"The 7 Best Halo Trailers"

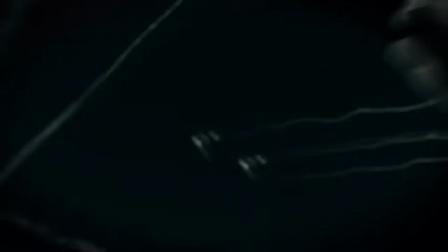0:13 Halo is many things to a lot of people. Great multiplayer, amazing gameplay, or a great story.
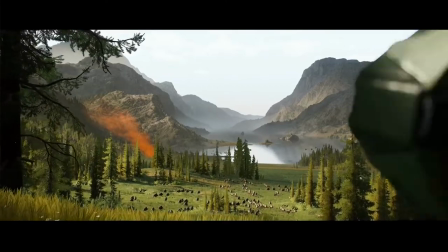0:19 One thing all Halo games have in common are great trailers. Hey guys, it's Mike here, and today we are going to list what we believe are the top 7 Halo trailers.
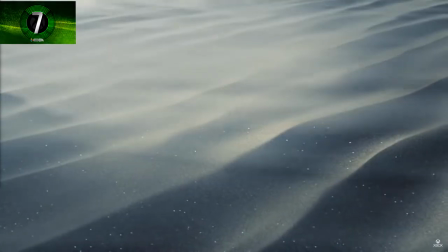0:27 Here we go. Number 7. Halo on Xbox One E3 trailer. The trailer was to announce that Halo will be coming to Xbox One.
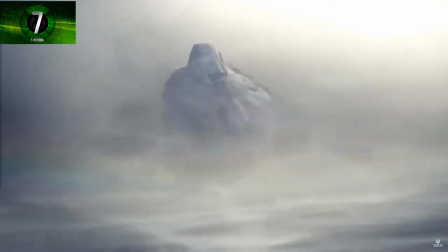0:34 It shows a hooded figure walking through the desert. We aren't sure who the hooded figure is, but it's windy and the scene looks beautiful.
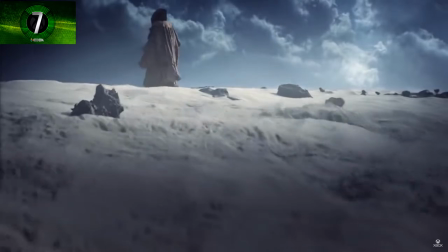0:40 When all of a sudden the hooded figure stops walking and a gravitation effect happens. Rocks float in the air.
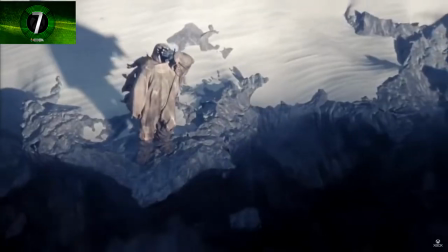0:45 Out of the sand comes what we now call Guardians and the hooded figure is revealed to be the Master Chief. In his hand is the chip that would contain Cortana.
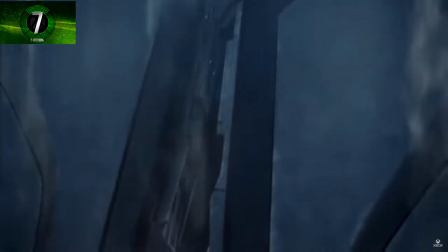0:53 What made this trailer so great is the mystery surrounding it. Does the Chief believe Cortana is alive? If so, does this Guardian know her whereabouts?
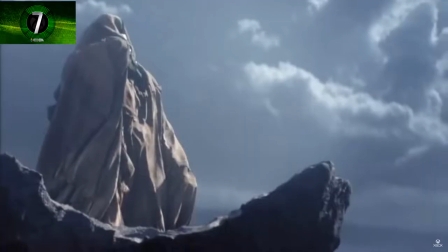0:59 This trailer set the tone for the Master Chief's new adventures on a new generation and beyond.
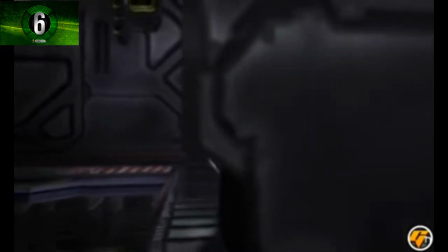1:06 Number 6. Halo 2 Announcement Trailer This trailer was simple. The Covenant have found Earth, and the planet is under siege.
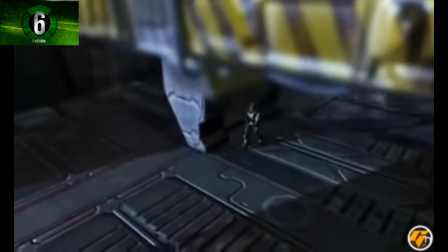1:13 Massive explosions can be seen from space on Earth, and the Covenant fleet looks unstoppable.
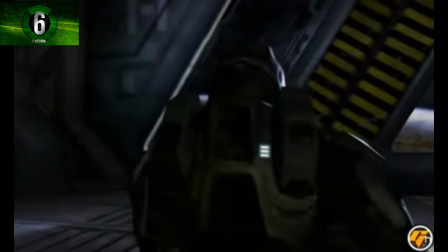1:17 The Master Chief looks out at the destruction on Earth, and he gets ready to open the door when this famous dialogue is spoken.
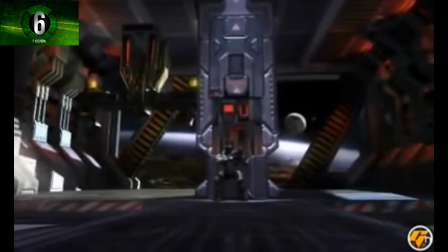1:23 What if you miss? I won't.
Opening up the door to space, the Chief flies out to board a Covenant ship.
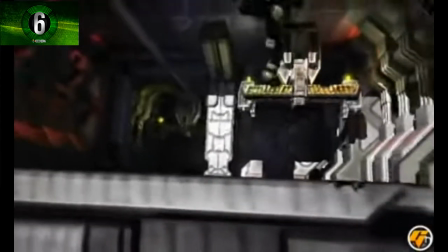1:31 The music was amazing during this trailer and helped set up how Epic Halo 2 will become. It also kicked off what would be an amazing marketing campaign for Halo 2.
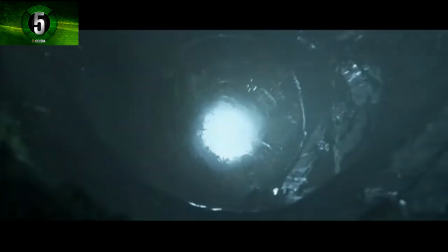1:39 5. Halo Infinite Reveal Trailer This trailer starts off slow, with different environments and creatures being shown off.
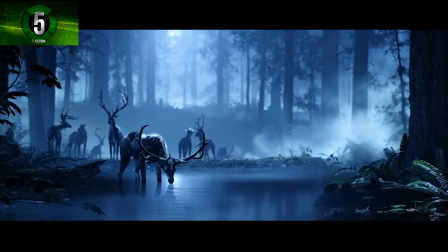1:45 The visuals look gorgeous and something not capable on current-gen hardware. We get close-up shots of different environments, animals on screen, and neat weather effects.
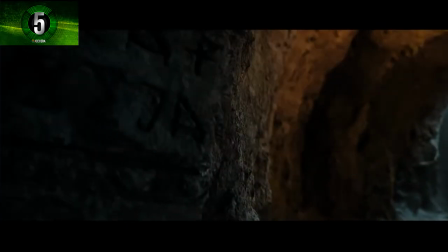1:53 Viewers had no idea what they were witnessing until the camera pulls back to reveal the Master Chief holding his iconic helmet.
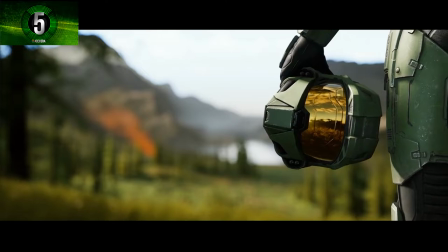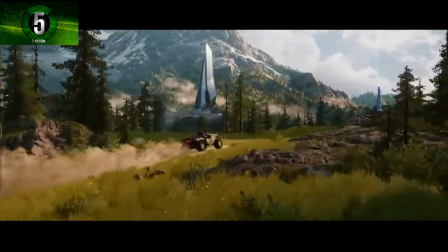2:07 Then an all-too-familiar Warthog was driving, and in the background, an iconic structure from the Halo games.
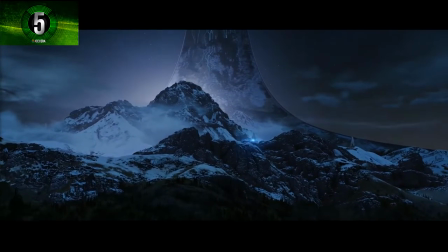2:12 The classic feel of the trailer sold everyone on what Halo Infinite can and should be. The trailer was met with huge applause at Microsoft's E3 2018 show and made a statement.
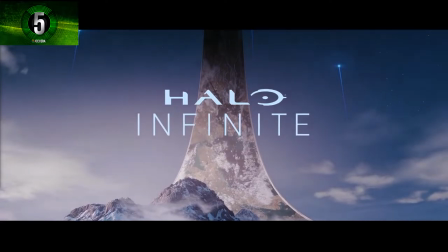2:21 The Halo is still relevant today and will be for the future of Microsoft and Xbox. Number 4, Believe.
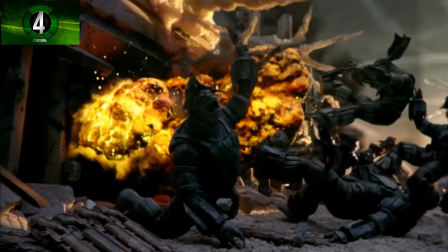2:28 This trailer for Halo 3 was incredibly unique. It is shot in a fully modeled diorama showing brutes and marines engaging in combat.
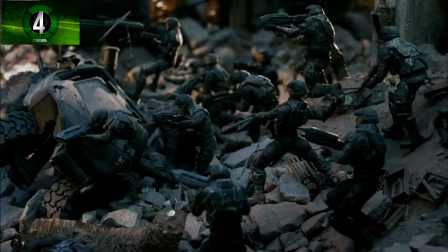2:35 The trailer is showing the violence of war with marines deep in battle with the Covenant. Close-up shots of the Marines' faces show them sad, frantic, and worried.
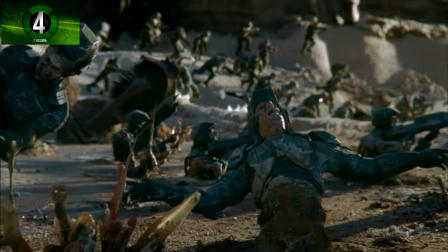2:43 It appears this is a losing battle, with some somber music added to this already dark scenery.
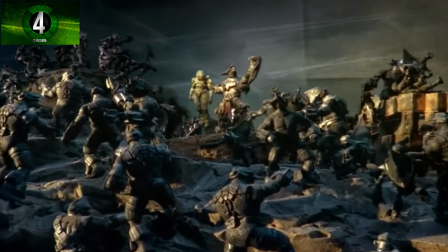2:47 The camera then pulls out of the battle and shows a brute holding the Master Chief, who looks lifeless only to raise his head towards the camera, raising chills down all our spines in the process.
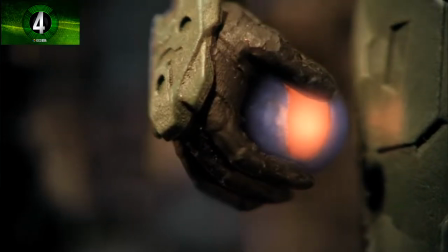2:56 It means that no matter the odds, Chief needs to be the hero of this war, and he will do whatever it takes to win and keep humanity alive.
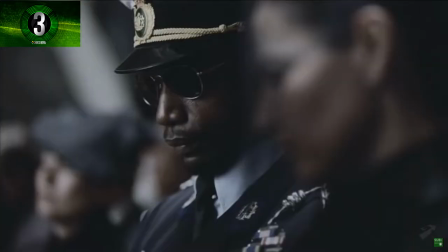3:04 3. We are ODST The trailer starts with a boy at what we believe to be an ODST Marine's funeral.
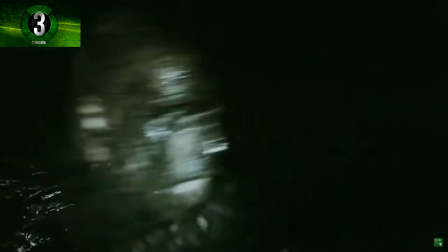3:10 Over the course of the next two minutes, we get a glimpse of their training and the hell ODST troops have to go through.
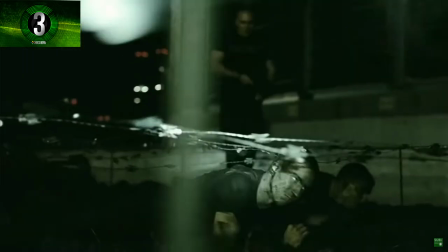3:16 The training is tough and grueling, with a soldier firing shots into the ground to get the soldiers used to the sound of war.
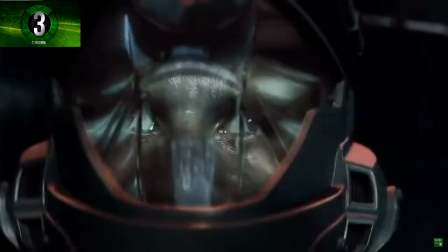3:21 We then see the ODST do what he is required to do, drop into a pod onto a planet in the middle of a battle.
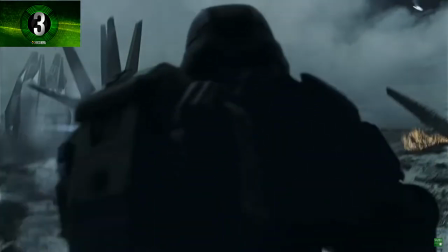3:27 The trailer shows the life of an ODST soldier as grim and that he must do whatever he can to complete his mission.
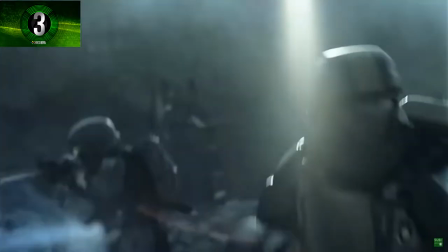3:32 The trailer has a very dark and gritty tone and fits with what Halo 3 ODST was.
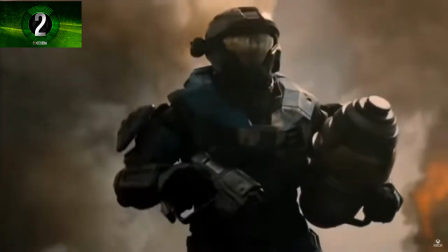3:38 Number 2. Deliver Hope. This trailer set the gold standard for video game trailers. It shows Kat, a member of Noble Team, running a bomb through a war-torn battlefield.
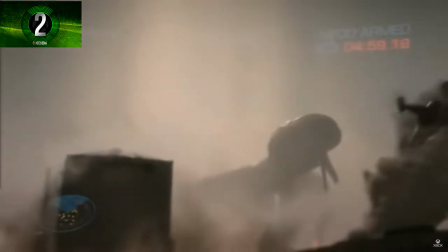3:46 You can see other members of Noble Team helping her to get to her destination, which is a Covenant battlecruiser.
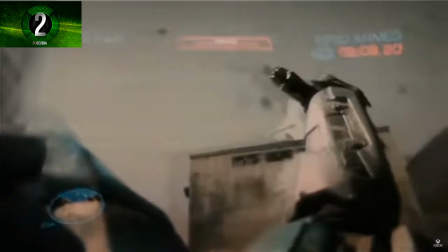3:51 She is taken out by a banshee and Noble Six appears, carrying the bomb and throwing it into a massive army of some unlucky Covenant.
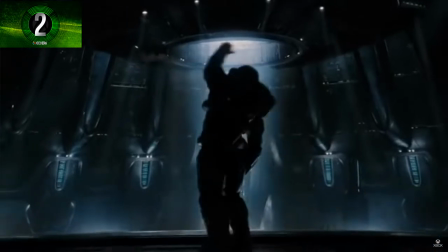3:57 The trailer's tone is very somber and we know Noble team doesn't make it through the game, but their story is tragic and the trailer conveys that perfectly.
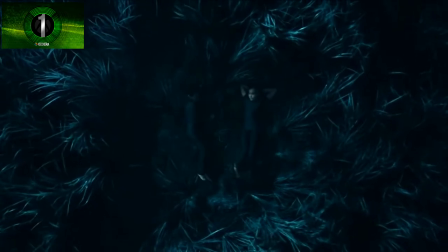4:04 Number one, Starry Night. The trailer starts off with a young John 117 talking to his friend about meeting people from outer space.
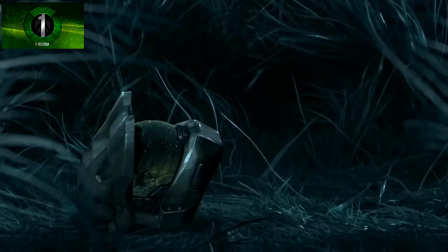4:11 The two go back and forth and suddenly Chief's helmet appears. He puts it on and activates a bubble shield to block an incoming blast from a wraith tank.